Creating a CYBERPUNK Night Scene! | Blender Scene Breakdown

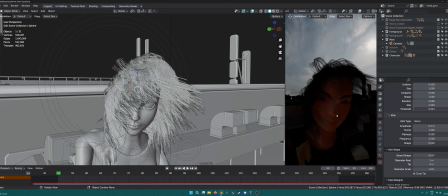746s
So if I just look at it over here, well obviously she looks terrible, not even realistic or anything,
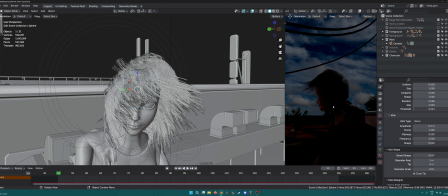752s
but the idea was to have her as a silhouette and just have like light hair and stuff. So if we look at her here, it is a silhouette, but it wasn't interesting. So what I did was I added area lights to kind of
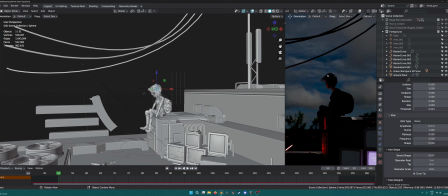773s
I guess augment her, or like to make it focus, make the viewer focus on her instead of something else.
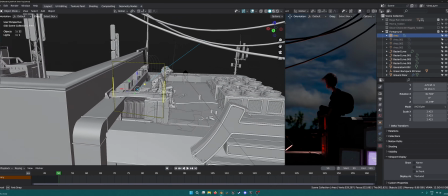781s
So the first light is over here, which I added because I wanted there to be like a backlight shining through the hair,
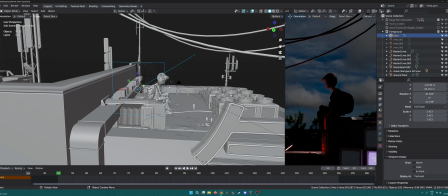789s
and so kind of giving the hair like depth.
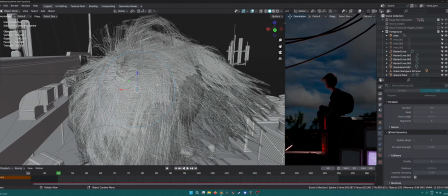793s
So where there's more hair, the light won't pass, and then where there's less hair, there's kind of like a bleeding of light.
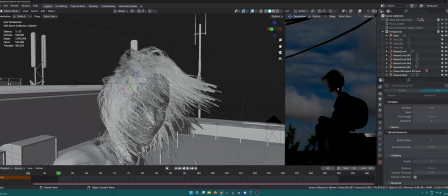801s
So just to give a nice effect.
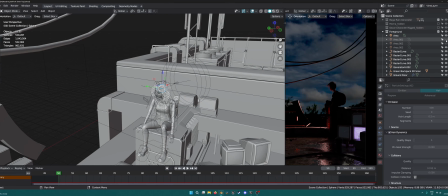804s
Also then I added this second light, which was on the back.
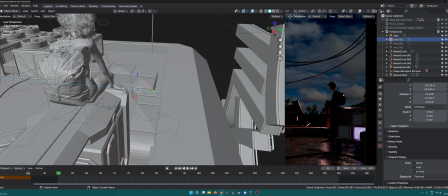811s
The purpose of this was just to give like a nice rim light sort of thing around the bag.
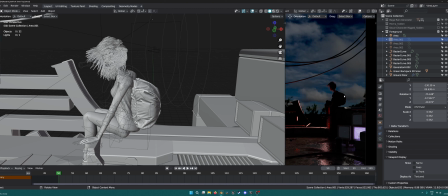817s
Otherwise without this, if I just hide it, it's just like it's totally black. You cannot even see like the curvature or anything. I hardly tell if it's a bag. So just added that, just a bit of a, I mean I could move it around.
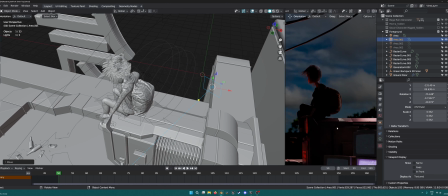830s
I did play a lot with it, and that was the position that I kind of ended up with.
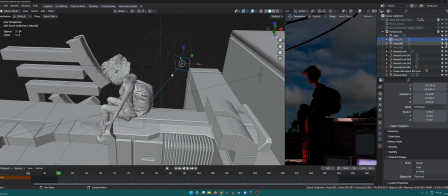836s
And then this third light,
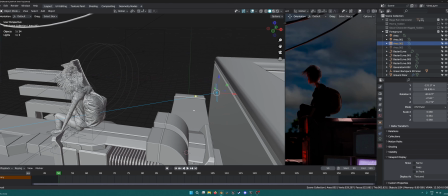840s
which is this one, which I did add on this side just to give a bit more.
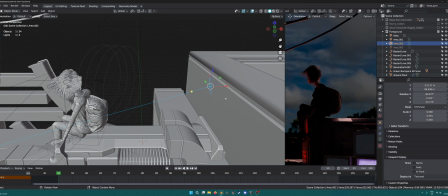847s
I mean I could have moved this one as well, but I just liked the fact that this kind of added to the whole effect as well.
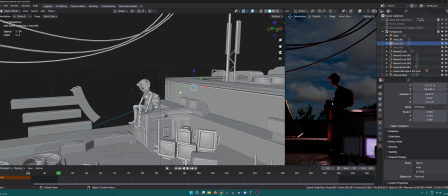854s
So now we have sort of a silhouette, but as you can see now we have some rim light going on, and we can actually see like some nice lighting instead of, if I just hide all these,
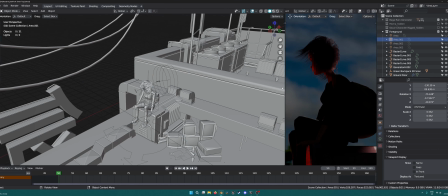869s
you can see it's very dull.
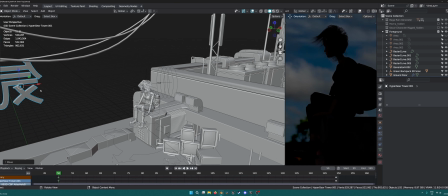874s
I mean this is coming from this emission from the actual logo, which is pretty good, but I just wanted to augment that a bit more.
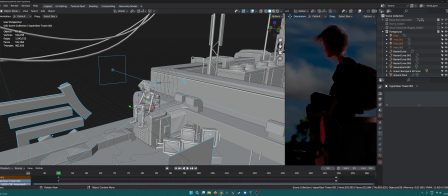882s
So
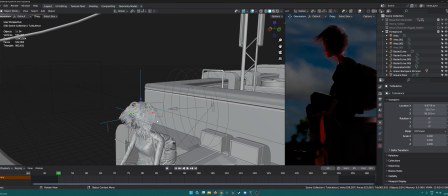886s
so yeah, so for the hair it did require obviously this turbulence, there's this wind
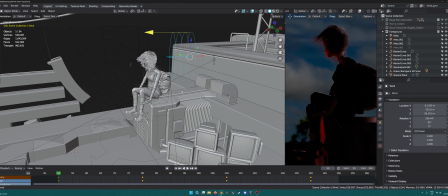895s
field, force field and everything, but that's about it for the character.
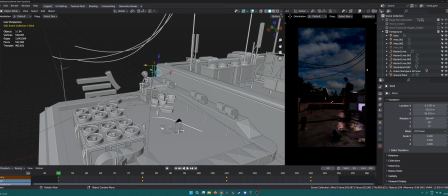902s
So after that, I kind of ended up with basically the foreground and the background.
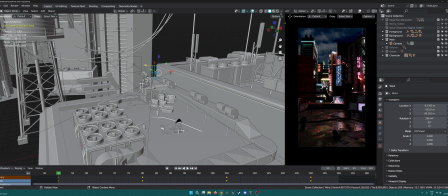909s
Let me just add that back, which kind of obviously reflects into the kind of roughness channels that I made earlier to give like nice reflections.
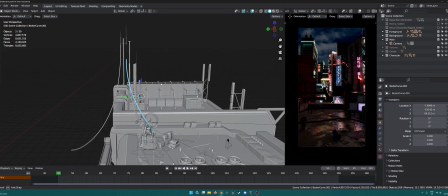923s
The only other thing I added was these ropes or cables or whatever you could say that are just over here,
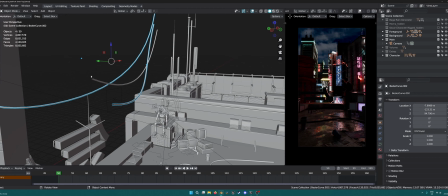930s
just to break it up a bit, because these are just curves, basically Bezier curves with just a random material on them.
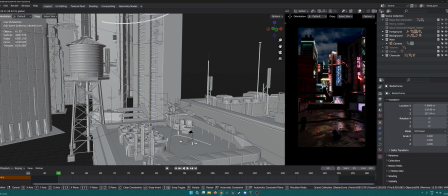938s
If I just remove these, let's see, it looked fine, but it just looked too clean up here and not so natural, I guess. So with the cables going, it looks like it's actually part of a city or a rooftop or something.
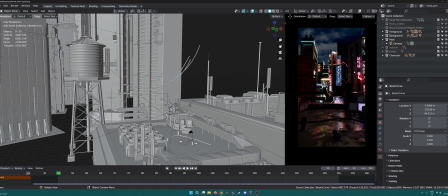956s
Now an interesting thing is the background here looks a bit too clean, so that's where I added the volume. Now if I add the volume back now, you can see, let's see,
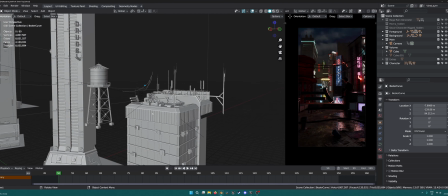974s
so I added the volume, which is basically just a cube,
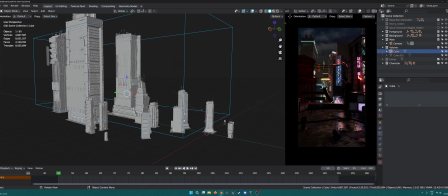978s
which I added over the whole kind of city, and it's just a principal volume with just a density, really low density. There's no fancy things going on there.